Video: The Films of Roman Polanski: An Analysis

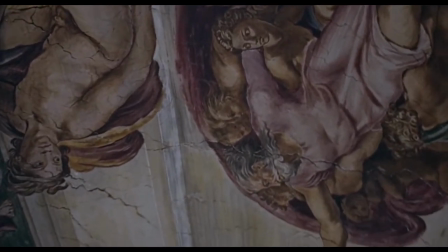The main difference being that while Joseph happily accepts the miraculous impregnation of Mary by God,
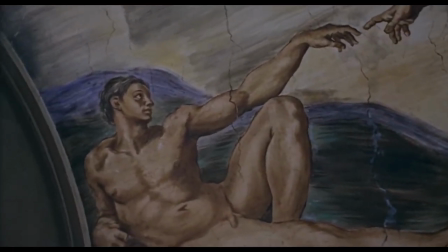Guy pimps out his wife to the devil in order to gain selfish and vain success in the film industry,
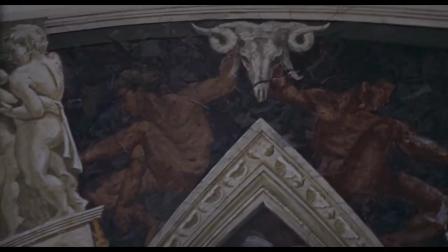itself idolatrous.
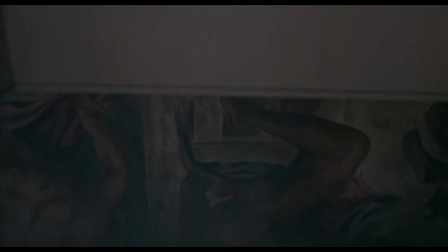Polanski suggests that despite the God-fearing Christianity of so many Americans, many of them actually characterise the total opposite of his teachings.
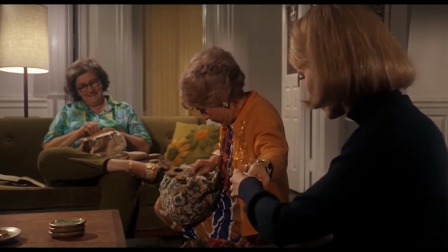There are comparisons to biblical stories too, Adam and Eve. To begin with, the apartment is brimming full of life.
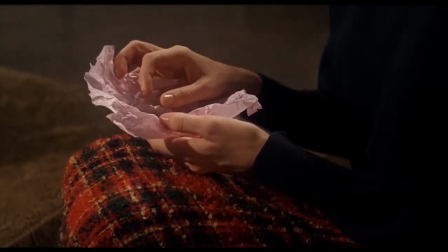The Garden of Eden, filled with various terrariums which disappear quickly.
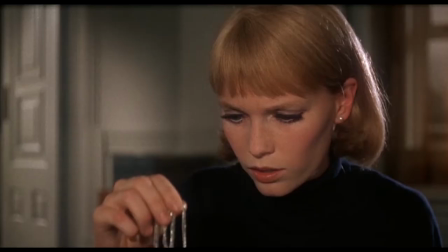Rosemary, like Eve, is corrupted by a demonic force that insists on her eating a corrupted food.
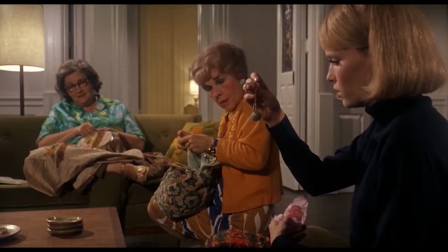That demonic force comes through perfectly in the other iconic performance of Rosemary's Baby.
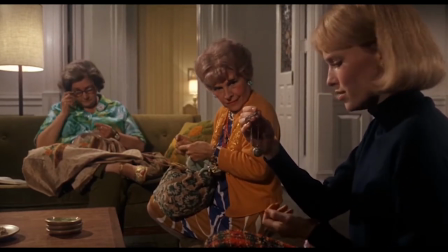Ruth Gordon as Minnie and Sydney Blackmore as the winkingly named Roman Castavette,
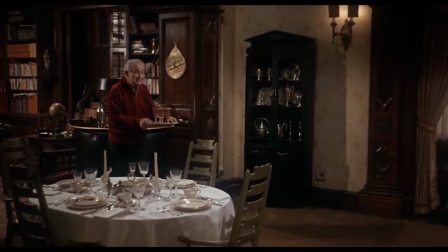which is actually carried straight over from the novel that the book is adapted from.
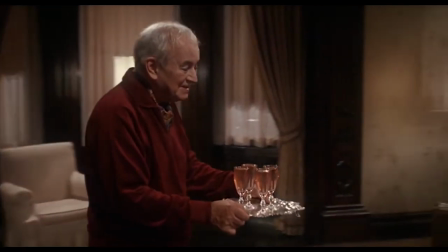They play neighbors who are recognizable as pushy, nosy, and annoying, constantly worming their way into every possible situation.
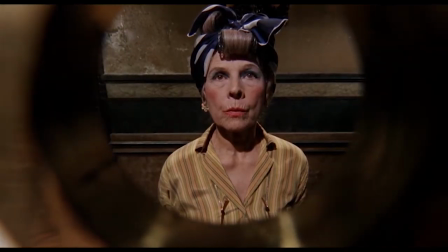While this is initially funny, it quickly becomes part of the horror.
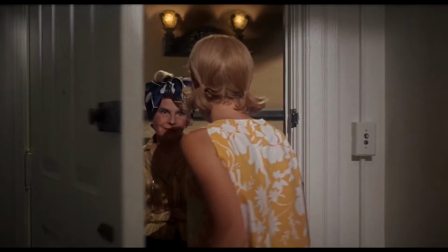With Minnie's constant invasions of the apartment being an example of Polanski building a supernatural horror from real world unpleasantness.
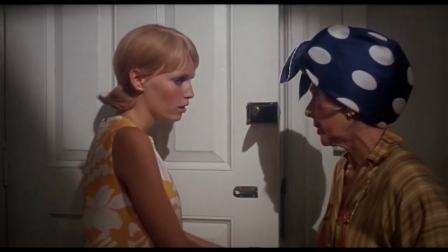The fear of others forcefulness and the inability to refuse the strong willed.
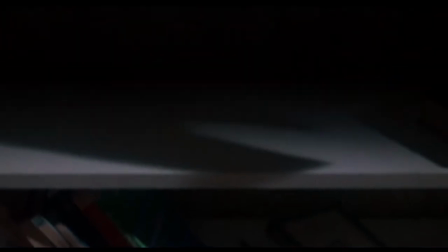As in Repulsion there are vivid nightmare sequences where Rosemary's experience is played as reality.
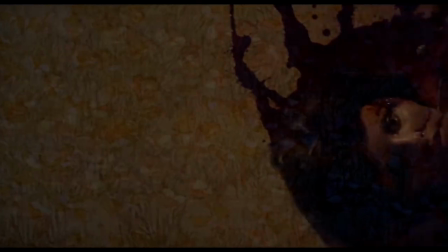Clearly the most expensive film Polanski has made up to this point by some distance. These dream sequences are rendered as nauseous psychedelic vistas.
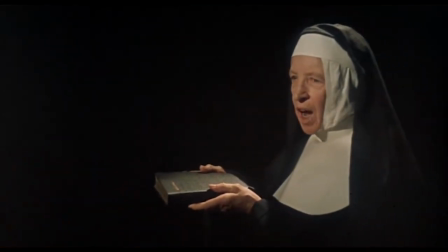We are introduced to the nightmares via a short sequence of Rosemary being punished at a Catholic nunnery.
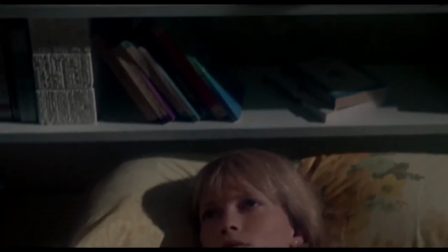The scene is inconsequential but is vital in establishing the ending of the film, showing that Rosemary has reason to disown the Catholic Church,
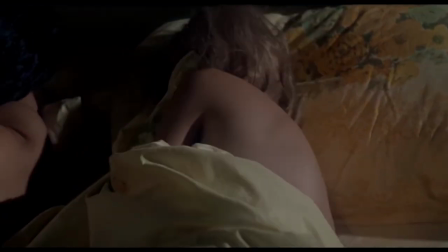and so moving towards an oddly accepting Satanist community is not as impossible as it would be for someone of unquestioned faith.
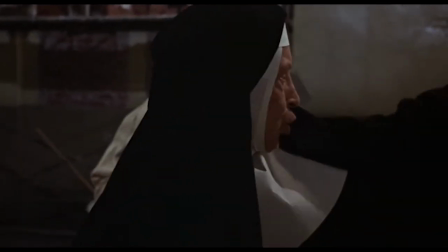Here, Polanski also makes the provocative claim that perhaps the death of God is not the fault of Satan,
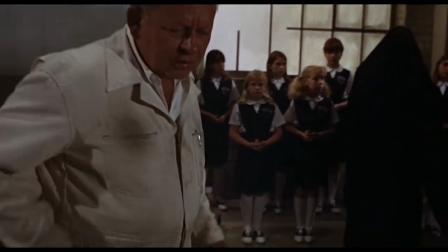but the fault of a violent church that has induced victimhood within its followers. The filmmaking is full of more small tricks than any other Polanski film as the subjective viewpoint of Rosemary allows some oddness in the form.
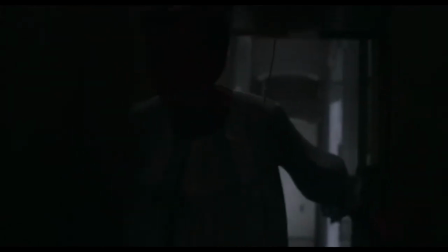The constantly changing layout and size of the rooms within the house are the most obvious examples of this
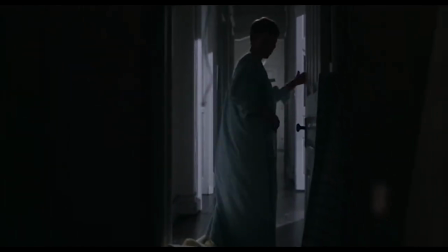as the audience feels constantly bewildered and confused despite spending the majority of the film in the same location.
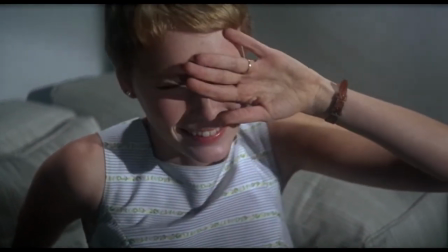There is a psychological idea that says humans are only comfortable in a place once they have explored every inch of every room within a house.
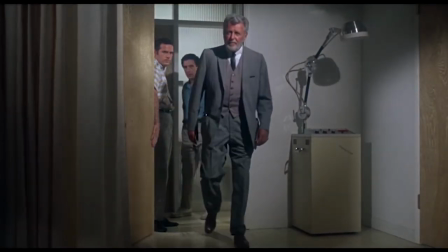We are not allowed that comfort here.
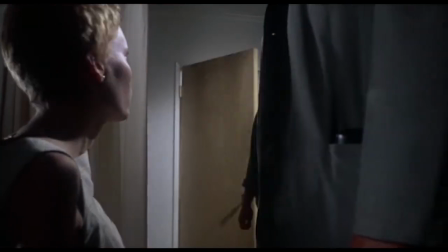The climax of the film comes unusually early, when Rosemary discovers that all of the people she seems to know are witches.
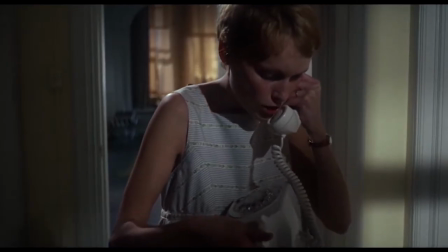This twist works by wrong-footing the audience. At this point, all but the least discerning viewer has worked out that the neighbours and the doctor are witches,
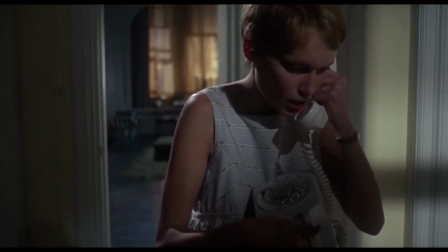but the real horror comes when it is revealed that even the safe doctor Rosemary goes to see is himself a witch.
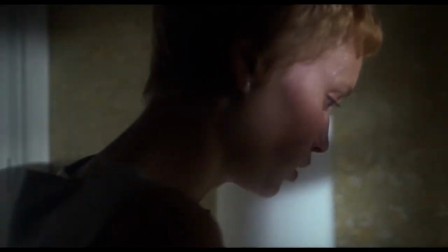Few films are able to convey helplessness so effectively, as Rosemary seems trapped in a labyrinth of dead ends even when she tries her best to get out.
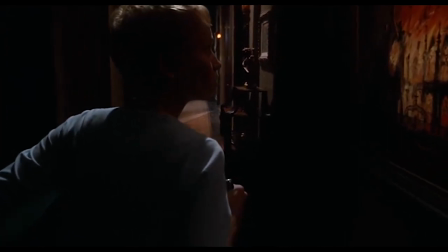The ending of the film is what truly sets it apart from any other horror picture.
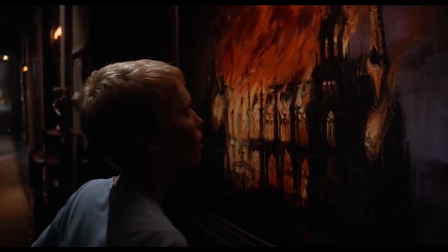Many genre films, including Polanski's own fearless vampire killers, are content to end on the imminent death of the protagonist.
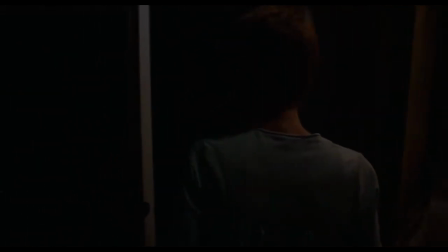Indeed, the scene where Rosemary is held down on a bed by a crowd that has just invaded her house echoes the end of repulsion.
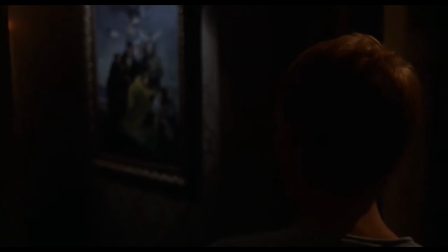But after the baby is born, Rosemary can still hear its cries. Once again, the audience is wrong-footed.
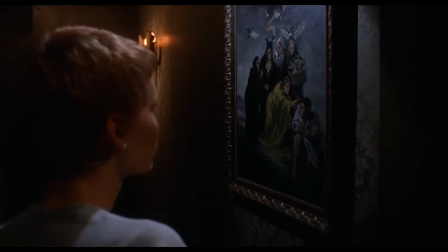For a second, we believe the baby really did die and that Rosemary was going insane.
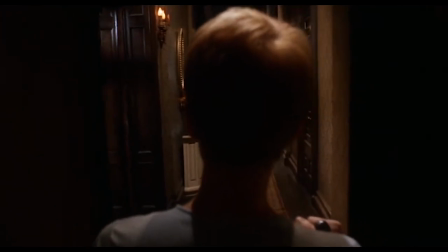After all, so many films end with reveals that the whole thing was a dream or a hallucination.
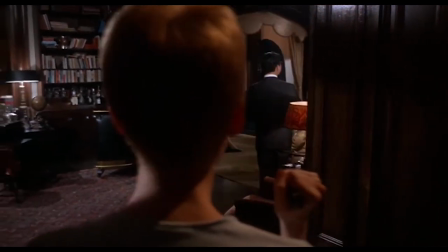But Rosemary finds something even more horrible. She walks through a wonderfully gothic set of hallways hidden behind her cupboard to
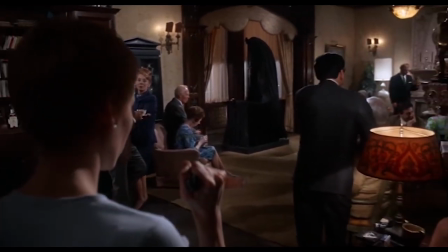find a congregation gathered around a black-veiled crib with an upended crucifix as a mobile,
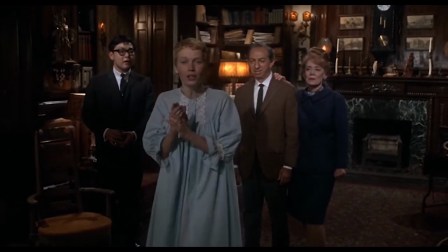one of the funnier visual bags in the film.
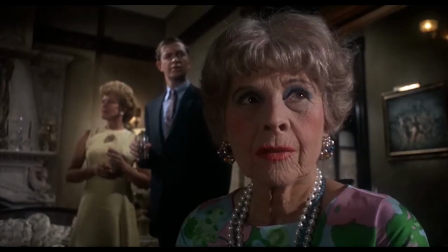These secret hallways once again play on the fear of not feeling familiar within our own homes, being surprised by what should be comfortable.